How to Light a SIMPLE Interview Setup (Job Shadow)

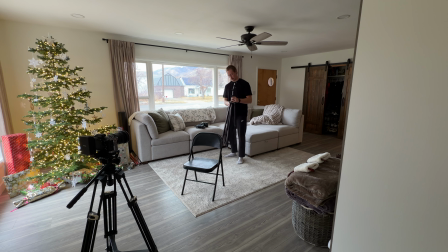4:06 All right, so we're rocking with an impact air cushion light stand right now. Love these things. I'm just gonna set it up like that. And then for our key light, we're going with a little Ulanzi VL120C.
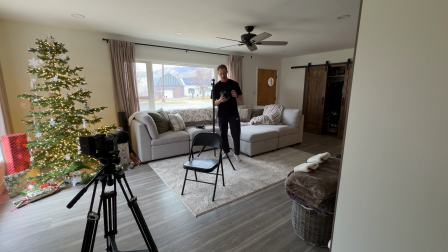4:20 These lights are like, I don't even know how I found them. They're not very common, not a lot of people use them, but they're awesome because they're very small. They actually have a lot of power for how small this light is. Fan noise is pretty quiet.
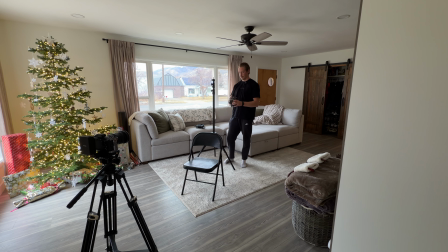4:34 Like if you're using it as a key far away from the subject, it's fine. And also this right here, V-mount plate built in.
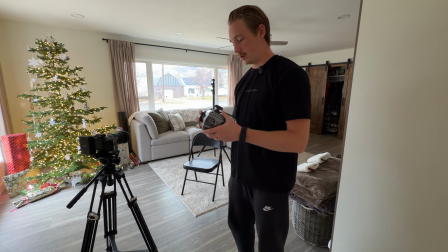4:43 So you can directly just slap a V-mount on here and power it. It is so clutch for like filming outside.
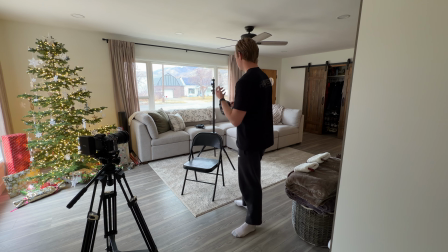4:49 I'm not using a V-mount today. I'm just gonna power it off the wall because I have a plug right next to me.
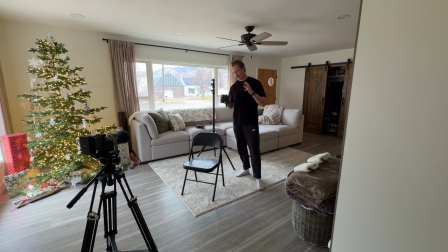4:55 So why would I use a V-mount? But it's such a clutch light to have. Like if you do not have a light that you can power directly off V-mount in your kit, I don't know, I feel like you're missing a lot of opportunities, because I can go outside in the middle of the road and just throw a light up and light a scene,
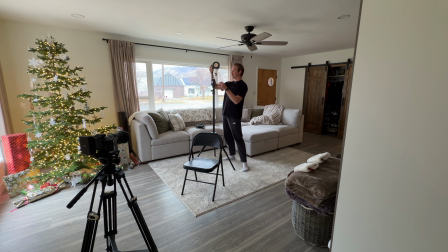5:11 and it just is incredible. This is also full color, full RGB, so I can really do anything that I want with this light.
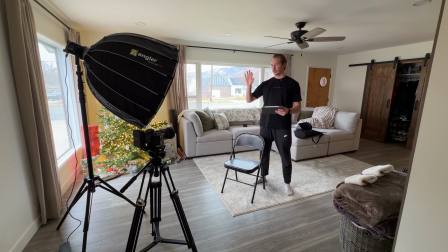5:18 So yeah, I'll get that set up. Okay, so the key light is set up, got the softbox on.
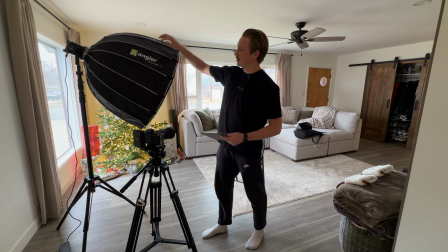5:24 Quick note on the softbox, it's an Angler quick open 36-inch.
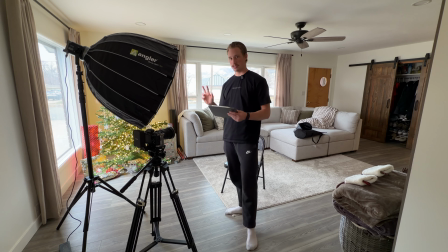5:28 I think this is B&H's like in-house brand, the Angler brand of softboxes.
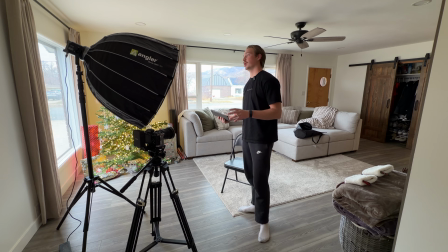5:33 I freaking love this softbox. It's so easy to set up and take down.
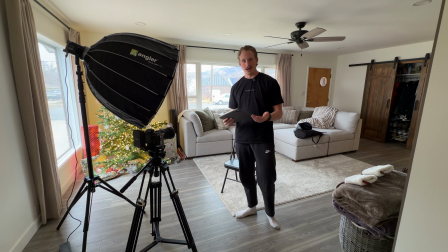5:38 It was super cheap. I think it was like 80 bucks or something like that. Maybe less, maybe a little more, can't remember.
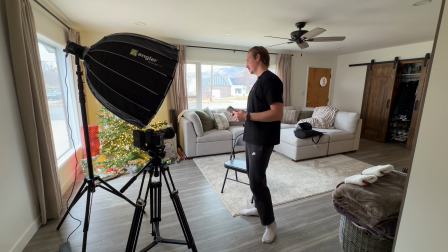5:43 But a good rule of thumb for softboxes, the bigger, the softer.
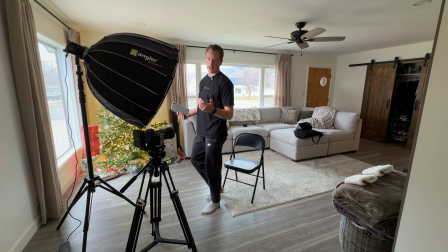5:48 So 36 inches is a good happy medium. It's not too big to pack up, but it's also big enough to create pretty soft light.
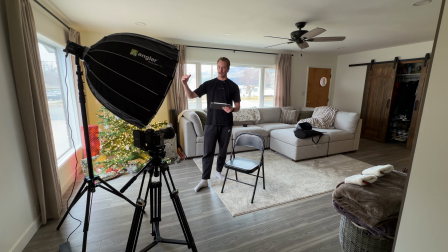5:55 Yeah, the bigger the softbox, the softer the light gets. So that's a good rule of thumb.
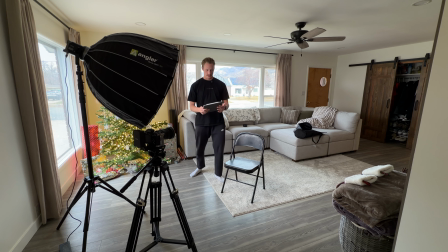6:02 Now what I'm gonna do is I'm just checking lighting.
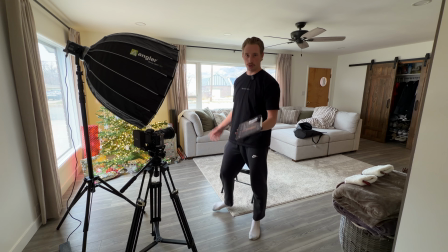6:05 I've got my iPad pulled up with monitor and control, the Sony app, and I am just sitting here and I'm looking,
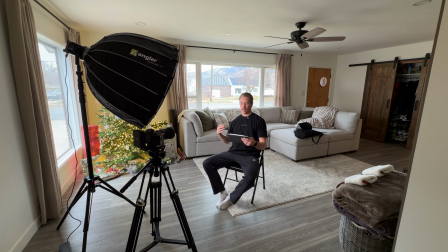6:15 if you can even see that, at the frame and kind of like looking at the composition, looking at the lighting and figuring things out. A quick rule of thumb for color temperature and Kelvin between your main cameras and your key light is your camera temperature should be set to the same Kelvin as your light.
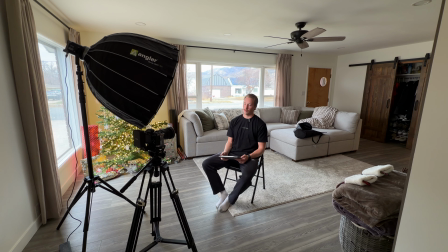6:34 So this light is at 5600 Kelvin or daylight right now. My camera is also set at that. And you can play around with that, but that's a good rule of thumb.
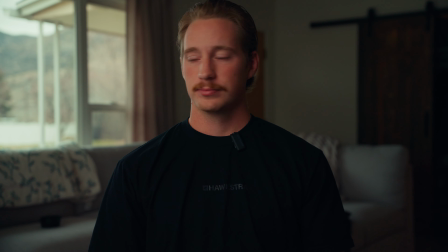6:43 So just off the bat, I'm gonna show you a quick clip of what this is looking like with that light added in and no other tweaks and adjustments.
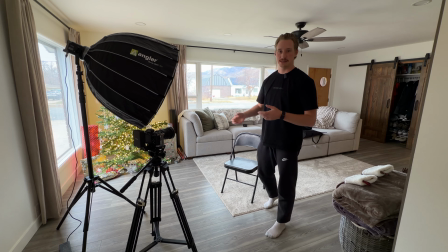6:49 Okay, so now that we have the light set up, talked about the specs, things like that, we're gonna talk about light positioning and shaping of the light.
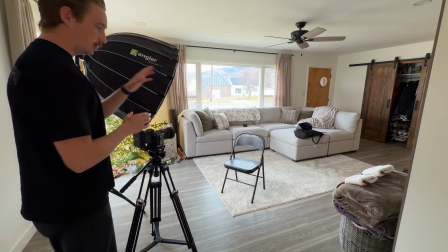6:56 So if I'm standing here operating the camera, and I look at the subject, I can see that there are windows on the left-hand side of the subject.
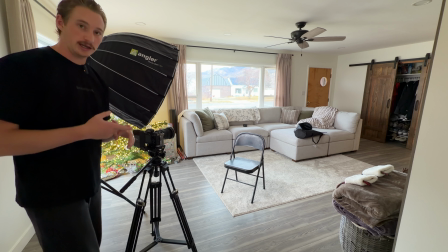7:04 So this goes into motivating your lighting or making the light feel like it's being lit naturally.
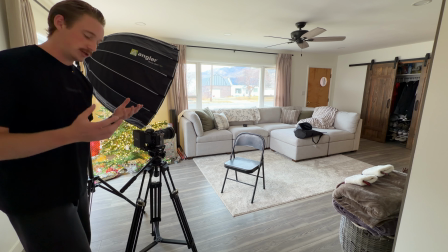7:10 You want things to look natural, to look, you know, real and not out of place.
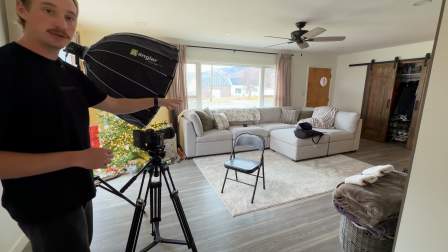7:14 So I have the key light on the left-hand side of the subject because the big windows in the frame are on the left-hand side of the subject.
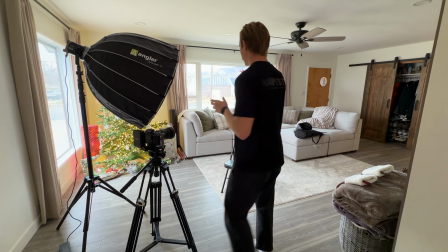7:23 So even though the windows aren't primarily lighting our subject,
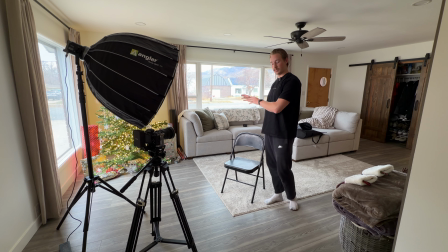7:28 putting the light on the same side as the windows in the frame helps it look like the windows are lighting the subject.
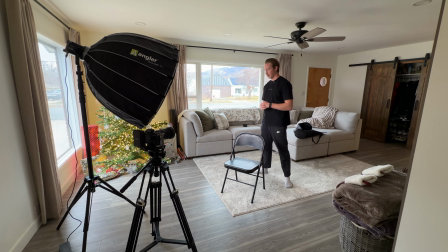7:36 So that's a quick snippet on motivated lighting. It's really important. It's a good rule of thumb to follow.
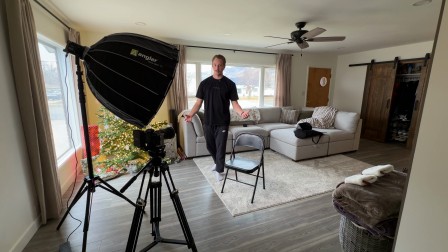7:42 Of course, you can break rules, but it's a good place to start. It helps you know what to do when you show up on a location.
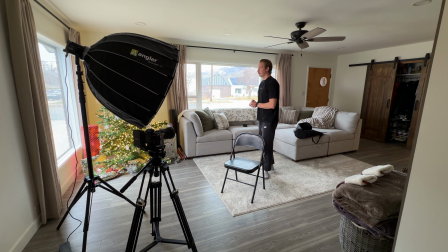7:49 Now we're gonna start shaping the light. I already know that it's an overcast day, so we're not gonna get a bunch of light shifting.
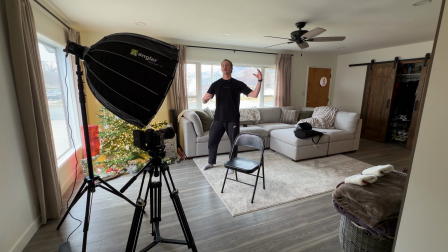7:56 If it was a sunny day or like a partly cloudy day where there might be full sunlight and then a cloud goes over the sun and covers the sun, then I would be closing all of these blinds and shutting off the light and lighting like this so we could have a consistent interview
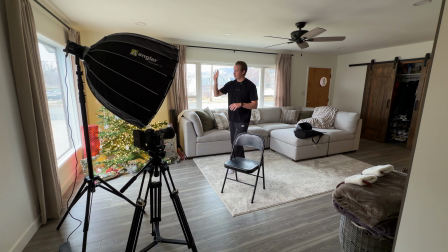8:11 light. But I really like this window right here. I don't know if you can see it or not.
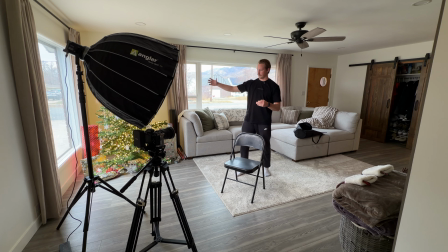8:16 It's pretty big, but it actually is doing a lot in terms of bringing in soft light on the right side of the subject.
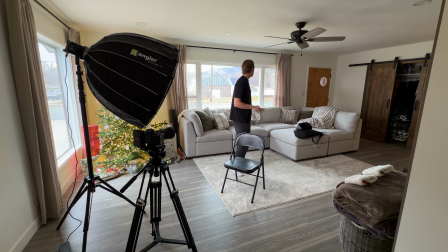8:23 And we want to keep this background pretty light. So I do want to keep that open.
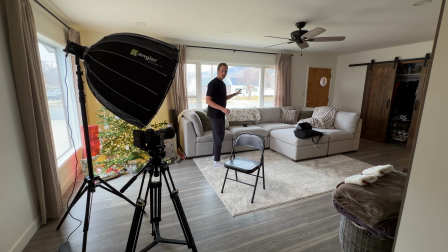8:28 As for this window, I want to create kind of a soft feel.
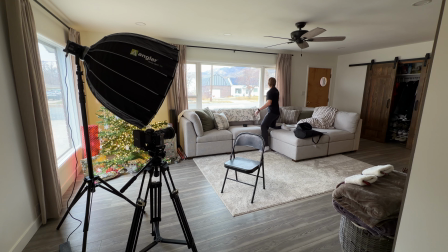8:32 I'm going to pull some of this curtain over just a little bit so we can see it in the
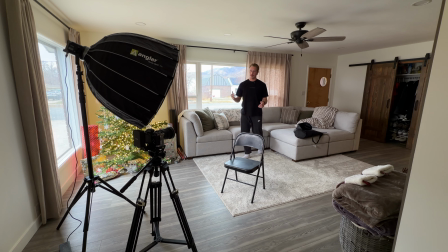8:38 frame. What that's going to do is just add some visual interest in the back and also just help shape the light.
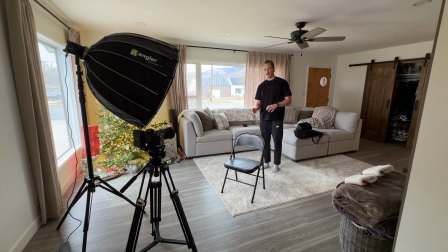8:44 This light right here is going to provide kind of a hair light or an etch light for our subject to kind of help him stand out from the background.
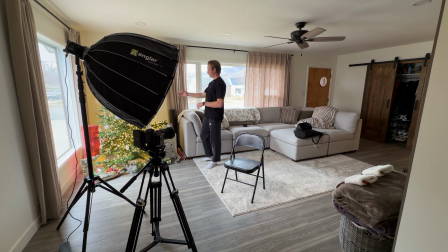8:53 And of course, the Christmas tree, it looks awesome, but we don't want these tungsten LEDs interfering with our nice daylight light, so I'm gonna go ahead and turn that off.
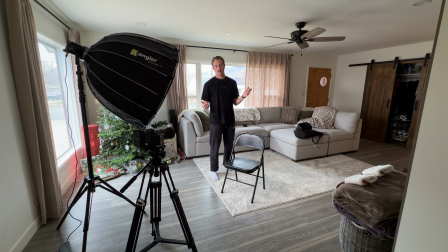9:05 So now that the tree's off, we're gonna go around and flip off all the other lights that are gonna kind of pollute the light coming from the windows and from the key light.
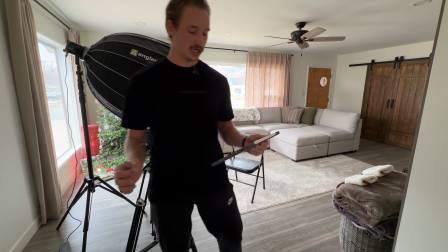9:13 Okay, now that we've done some adjustments, here's the frame that we're looking at.
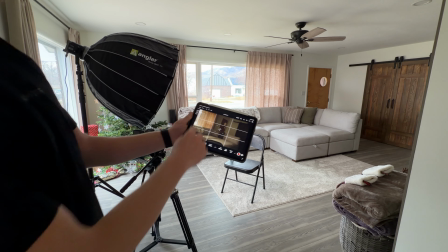9:19 So it looks good, right? I think, honestly, in my opinion, this curtain is too far to the left, so I'm gonna go ahead and push it back.
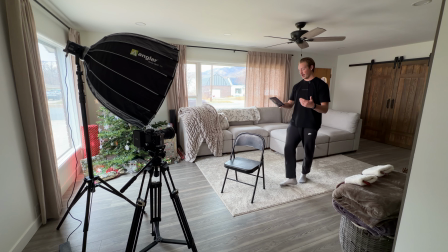9:28 And using the monitor and control app on your iPad or a phone is so helpful when you're doing this because you can just real time
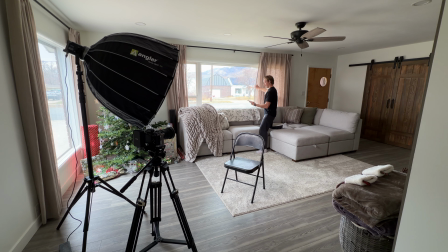9:36 stand here and look at things and go, I like that or I don't like that.
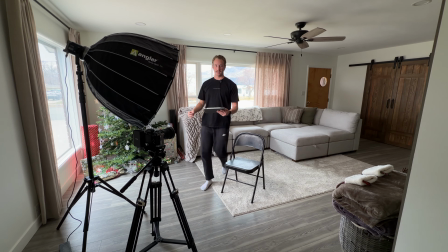9:49 Perfect. Okay, now we're going to take a seat and see how it looks with those changes.
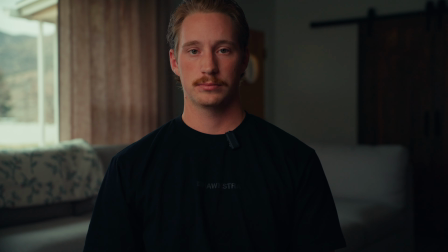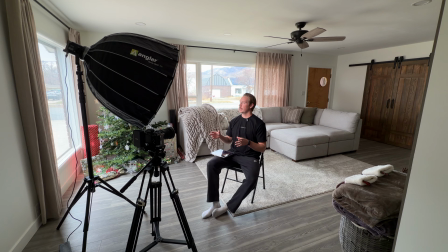10:00 All right, so we've got most of the things set up that we need. We've shaped the light in the background. We've just kind of cleaned up the background, made it look nice. Now we're gonna dial in our camera settings and the lighting at the same time. So I know I want a blurry background. We're at f2.8.
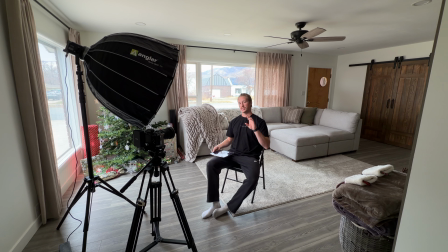10:16 We're at 24 frames per second, and we'll adjust the ND and the ISO as needed.
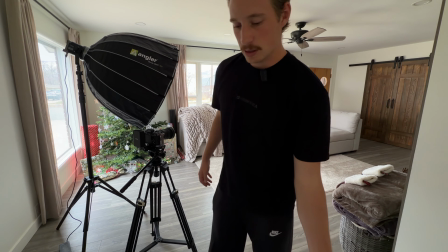10:22 So I'm just gonna hop up here onto the camera, filming in S-Log3, so exposing for S-Log3 is very important.
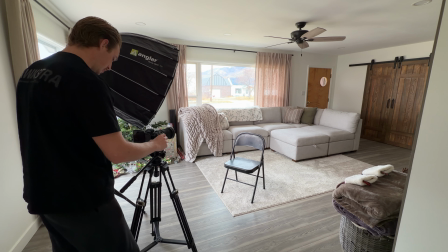10:31 Just gonna go ahead, yep, 24 frames per second.
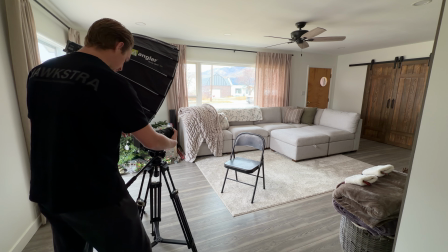10:36 It's a little dark, so I'm gonna bump up to that second highest base ISO and then apply some ND.
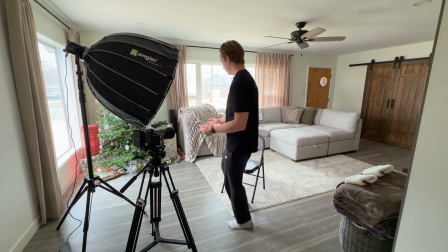10:44 Okay, let's take a look at that. Okay, so this is looking pretty good, even with just a few settings.
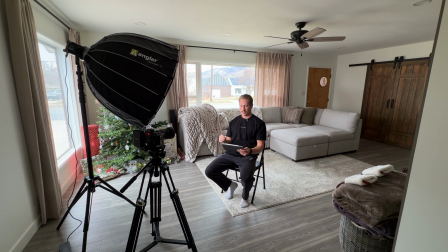10:50 One thing I do notice in this image though, is that the highlights in the window are clipping. So one thing you can do to combat this is to add a little bit more ND.
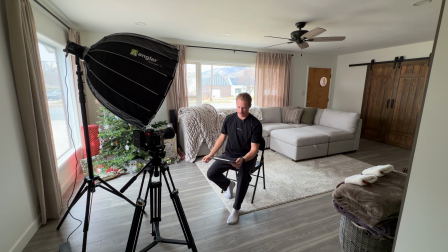11:00 So we'll do that. Bring back some of those highlights. So that looks good, but now my skin is a little too dark.
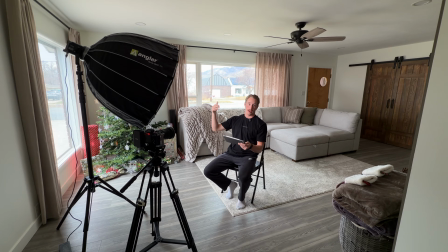11:06 So what we're gonna do is we're gonna bump up the power on the light. It's at 46% right now.
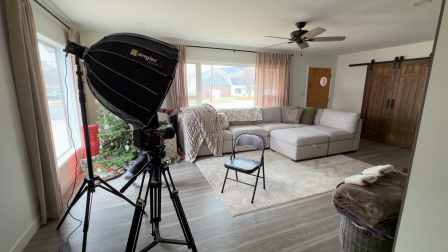11:12 We're gonna hop up to, I don't know, 55 or so. Awesome, so with those changes, I'm honestly really happy with the image.
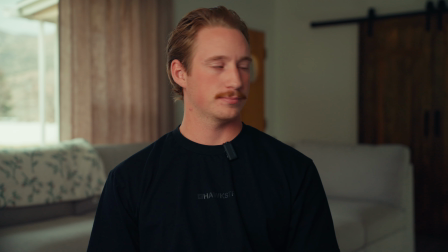11:20 And what we're gonna do now is we're gonna add in our audio solution.
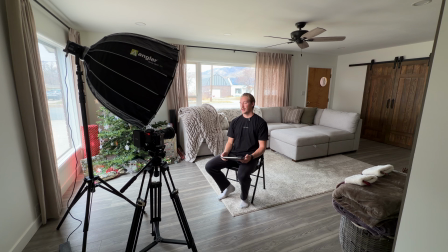11:24 We're gonna boom over a mic, and we're also gonna add in our B cam and second angle.
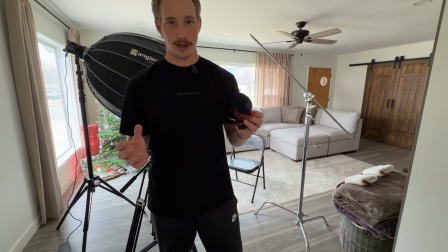11:29 Let's do it. All right, so here's my audio solution. Kind of janky, but it works really well.
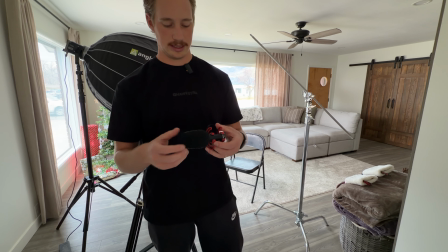11:34 It's my Rode Wireless Go 2. I think that's what it's called. Rode Shotgun mic, that's what I have.
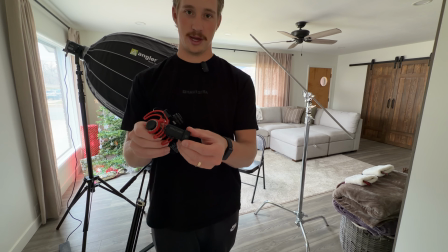11:40 And then I have the transmitter of one of my Hollyland Lark Max 2s right here with the 3.5 jack connection.
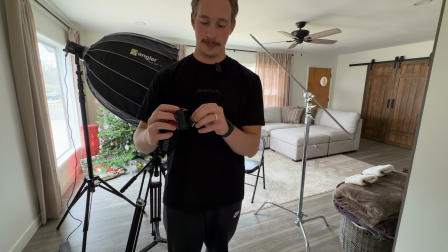11:48 So what I do is I just clip it on like that. Then I run my cable and I just plug in the Lark Max 2.
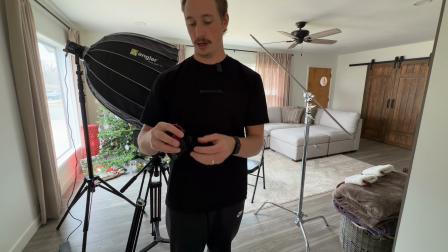11:56 This looks terrible. I usually do it better, but it's working.
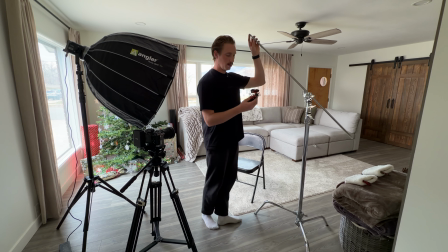12:01 And then I'll go ahead and come up to my C-stand right here. And we have some threads on the end.
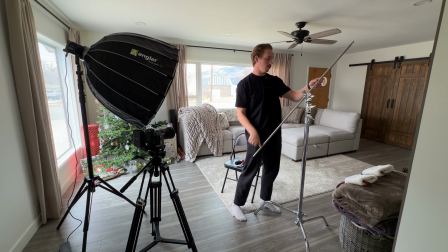12:08 I actually got the wrong side of the C-stand, so I'm gonna flip the C-stand around. Just like that.
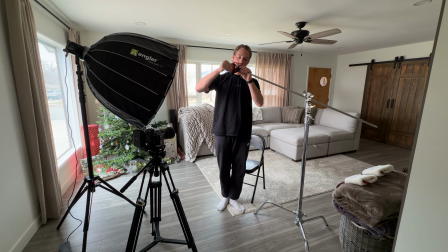12:17 I'll take my mic and I'll just thread that right on to the C-stand.